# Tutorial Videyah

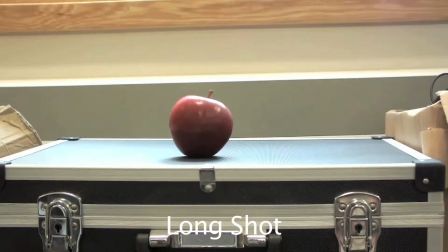The long shot is a full body shot used to establish movement like in action scenes. Here we can see a long shot of an apple doing star jumps.
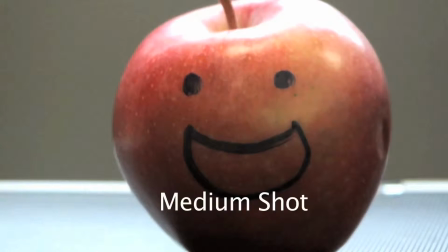The most commonly used shots is the mid shot, and you can start to see emotion in the apple's face.
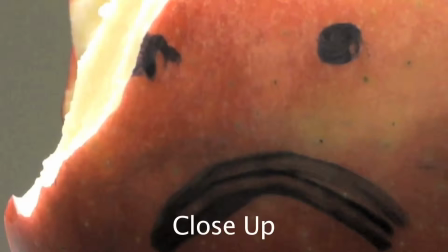Another shot mostly used to identify emotion is the close-up. Here we can see the apple is upset because a pear gave him chlamydia.
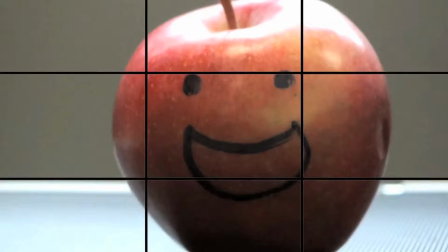The rule of thirds is a grid of 9 squares to help set your subject's face to give balance. The eye line should be set along the top horizontal line and positioned in either the 3 vertical squares.
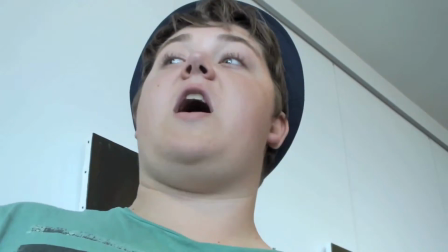Crab!
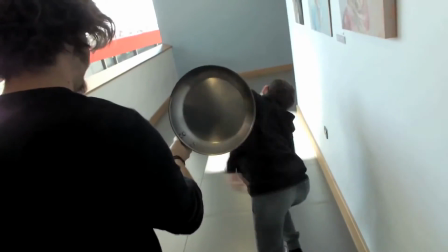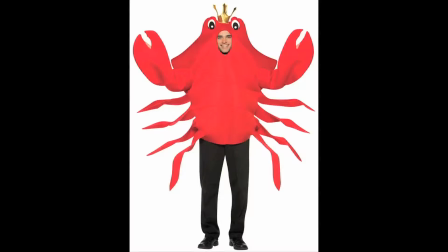The crab shot is a tracking shot, where the camera follows the subject sideways.
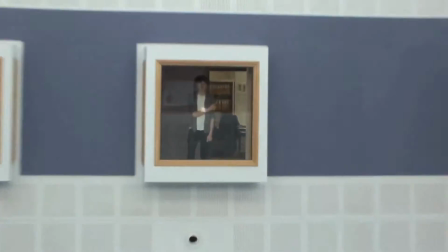The zoom is usually difficult to control, so moving the camera closer would make more sense.
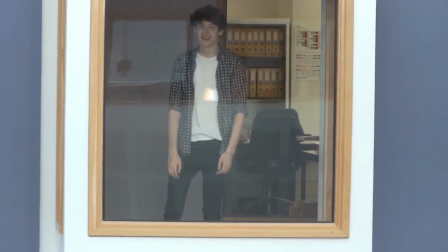However, the shot is quite difficult as the cameraman cannot fly.
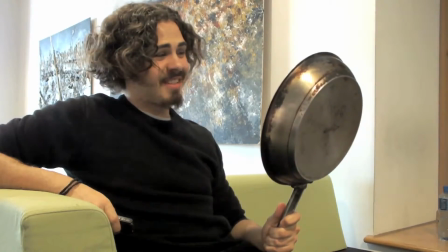This is a pan, and this is a pan.
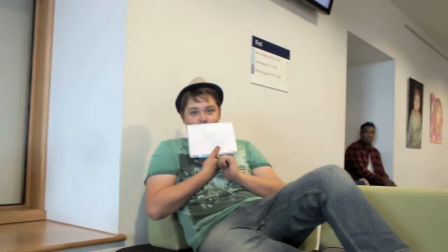The pan shot can help introduce a character into a scene.
This is hardcore parkour.
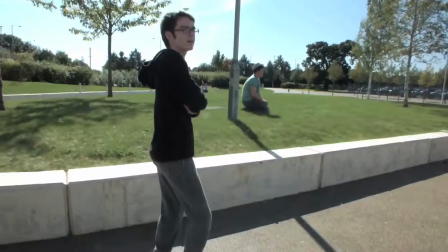The Texas Chainsaw Massacre.
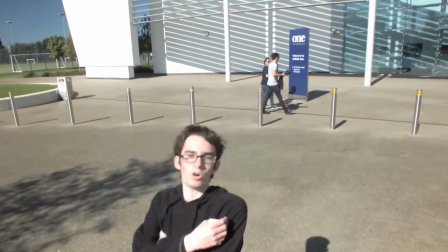Hardcore parkour.
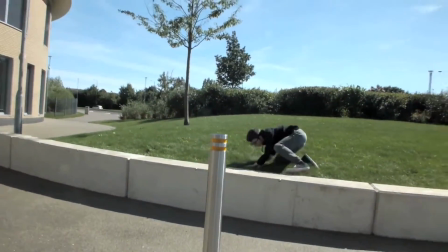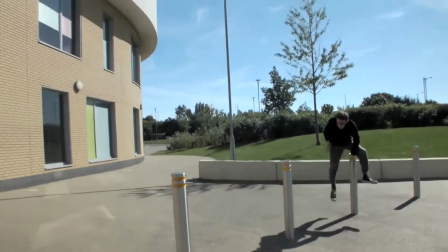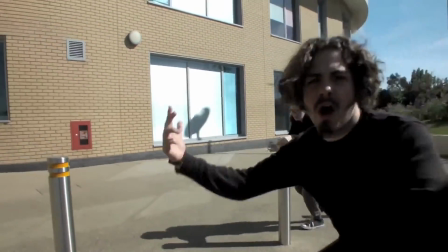Hardcore.
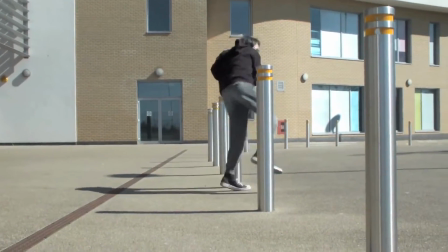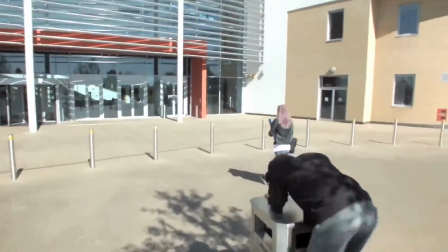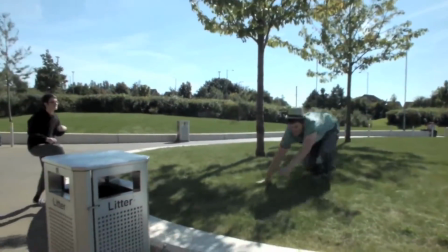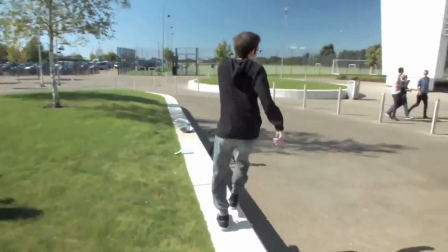The handheld shot makes the footage more exciting and gives a far more realistic feel.
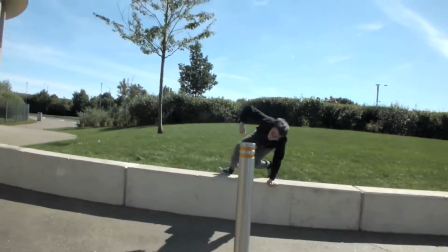It's mostly used in real life, called verisimilitude or documented footage or documentary realism.